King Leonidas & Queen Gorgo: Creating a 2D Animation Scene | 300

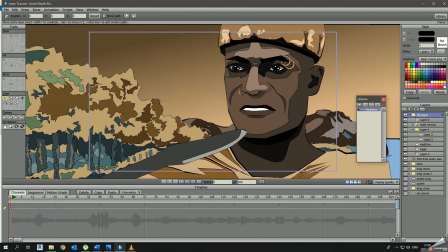(16:19)
So this is almost the second last scene that we're creating, and then we're gonna go to compositing, and then once we get to compositing, we should be finishing.
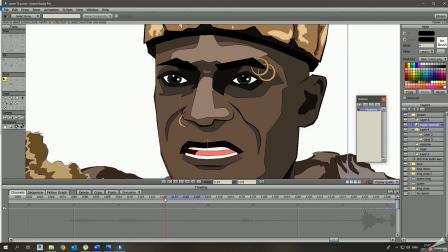(16:29)
And this video almost didn't happen because
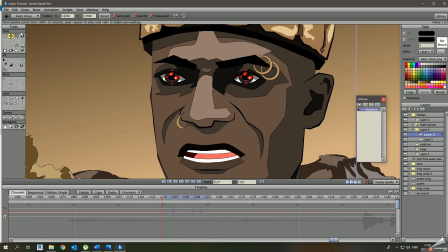(16:35)
I was so close to losing the recorded file. It just, and I was so worried, and I wasn't willing to start again.
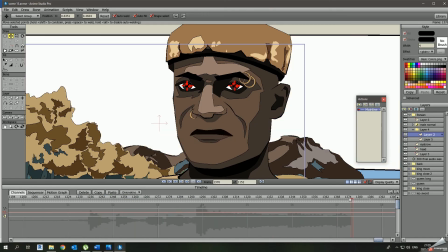(16:42)
So I don't know what I was gonna do, but it came so close to just failing because the recording software was just doing its own things.
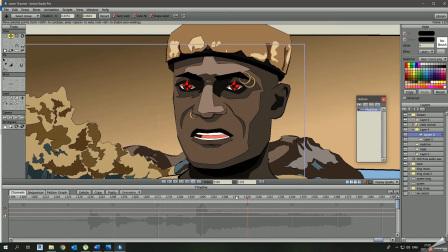(16:50)
It was crazy.
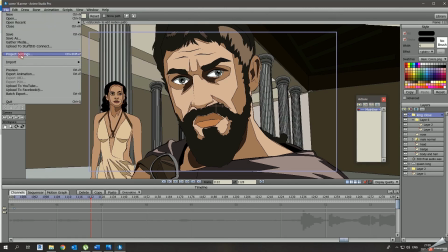(16:51)
So now we've come to the last scene that we'll be creating, and with this one, this is the one where I used also camera motion, just so that it would give it more expression,
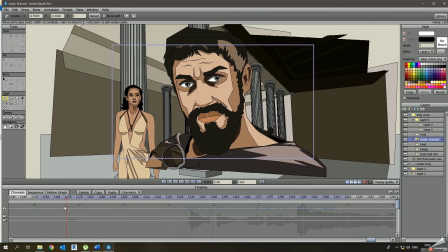(17:05)
I think, because it looked a bit too one-dimensional, if I can put it, for me while I was animating this. So I just wanted to make it look active. And then what I emphasized the most on this shot was just his apart from the lip syncing, was his facial expression.
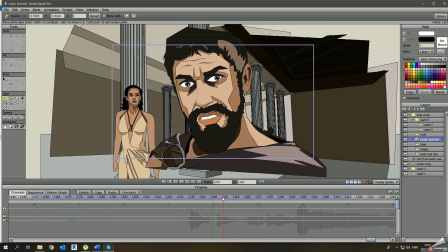(17:23)
I tried to play around with that, make him look as angry as I could get. I wasn't too happy with the result, but I think it did work. I don't know, maybe I'm just gaslighting myself up, but I was happy with the what I saw in the end.
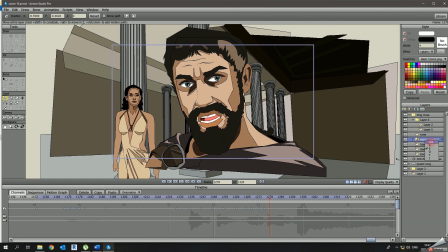(17:40)
So this is me trying to make him look angry. So here what I was doing, I was just adding lip syncing as close as I can get to this is Sparta.
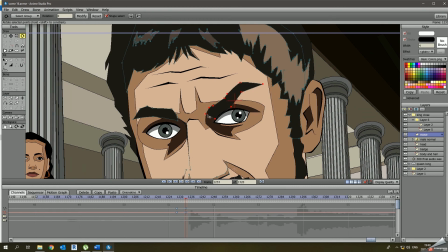(17:51)
I don't know, I feel so self-conscious when saying that.
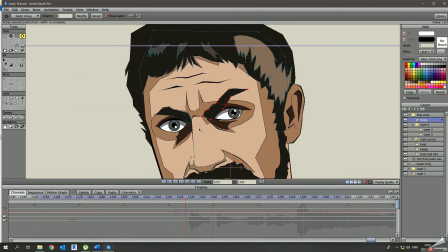(17:57)
Alright, and then you can see, so now I'm just gonna work on his, you can see now I'm just playing around with those expressions, making him look mad,
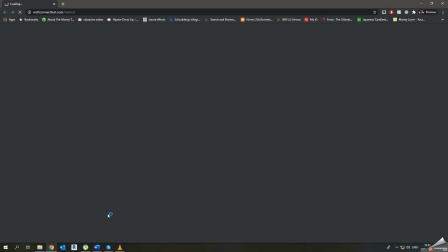(18:06)
angry, and all that stuff, so that when the moment he starts speaking,
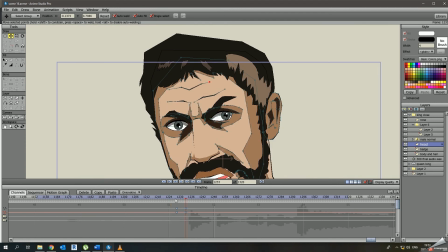(18:12)
you can see there's a change in the facial expression where he almost clenches his face together.
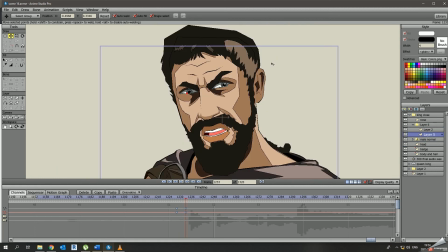(18:18)
So that's what I was going for. So what you'll see here is that I tried a shaking or handheld camera, as it's called, but that didn't look too nice.
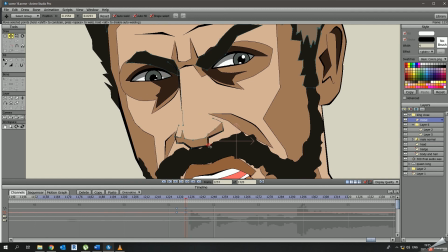(18:27)
So I also had to move the camera myself, and I think moving the camera myself manually worked the way I would have wanted it to work.
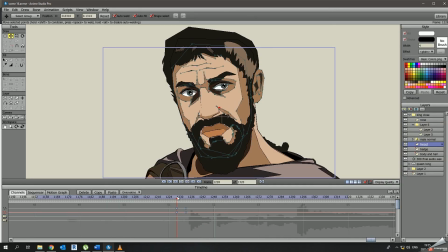(18:36)
Not 100%, but I would use values around 90 to 100%. No, wow. Sorry, I wasn't even thinking there.
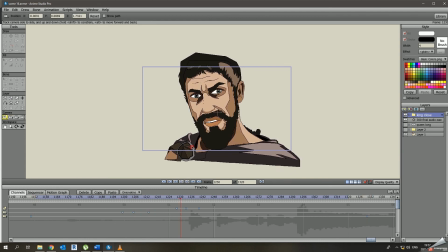(18:50)
70%. That's the number I was thinking. How did I get 90 to 100%? Sorry, I was thinking of way other things.
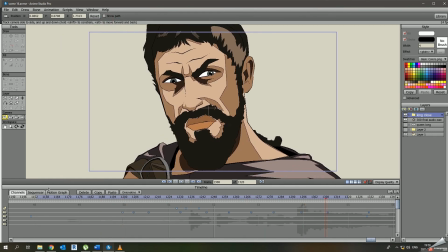(18:59)
So this is the shaky or handheld camera. It didn't look too nice.
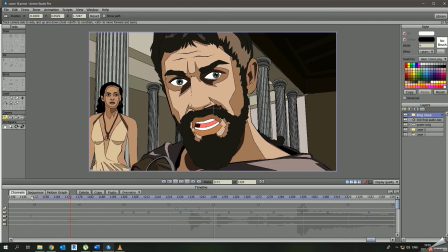(19:05)
It was just too much. And the problem is that it didn't start where I would have liked it to start.
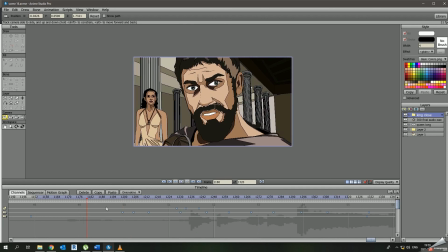(19:11)
So that's why I went for the manual camera movement that I worked on myself.
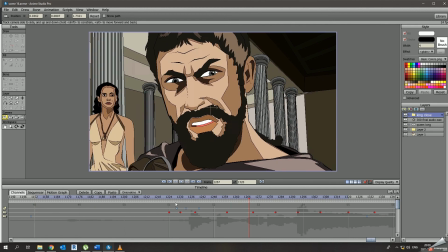(19:16)
So the moment is like when he says this, then the camera begins to move around. So now we're coming to the to compositing this animation.
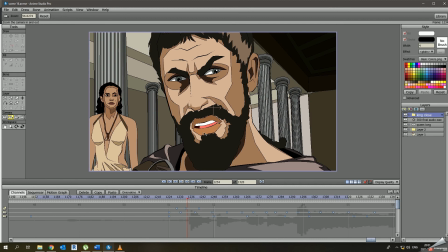(19:29)
So what I did was I just put everything in order.
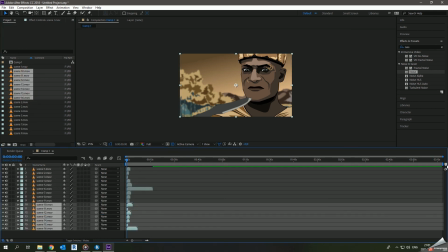(19:32)
You can see we've got a lot of shots to put together, and you can see there we've got it there.
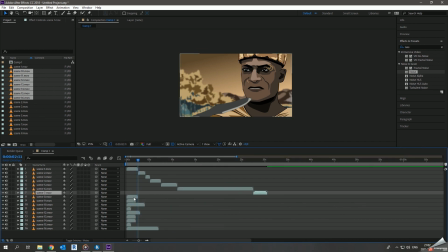(19:40)
It was quite a lot. So what I did here, I just added an adjustment layer. I gave it some in After Effects, I gave it a CC toner, as well as
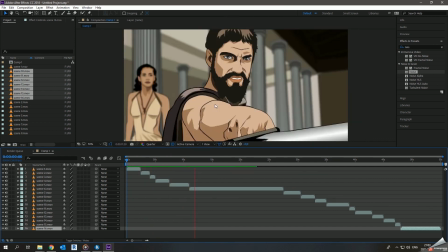(19:50)
I gave it a curve to make it darker,
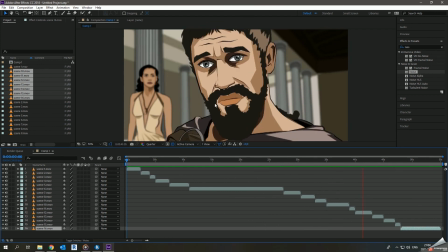(19:53)
and then I also gave it some noise so that it looks grainy and it looks like a period piece.
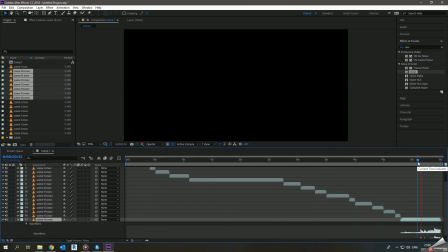(20:00)
So you'll note there. So that's what I was doing there. So there, I'm just putting it together.
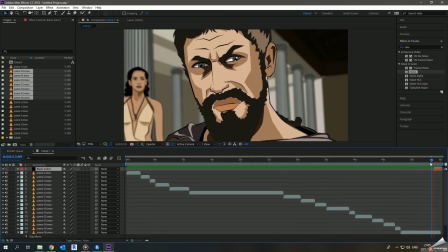(20:06)
So this is bringing me to the close of this project.
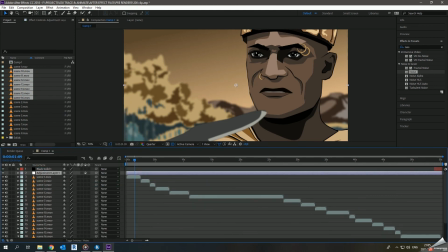(20:11)
I think you'll see the stuff play with the background music.
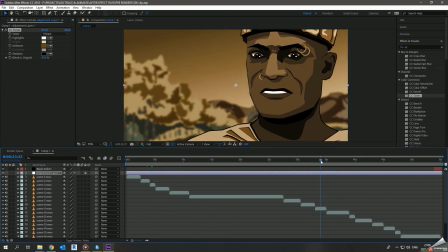(20:16)
So I'm just gonna bring it to an end because I don't want it to just end abruptly. So this brings me to the end of this project.
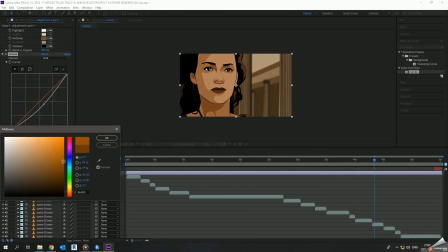(20:23)
300. It's one of my favorite projects that I've done so far.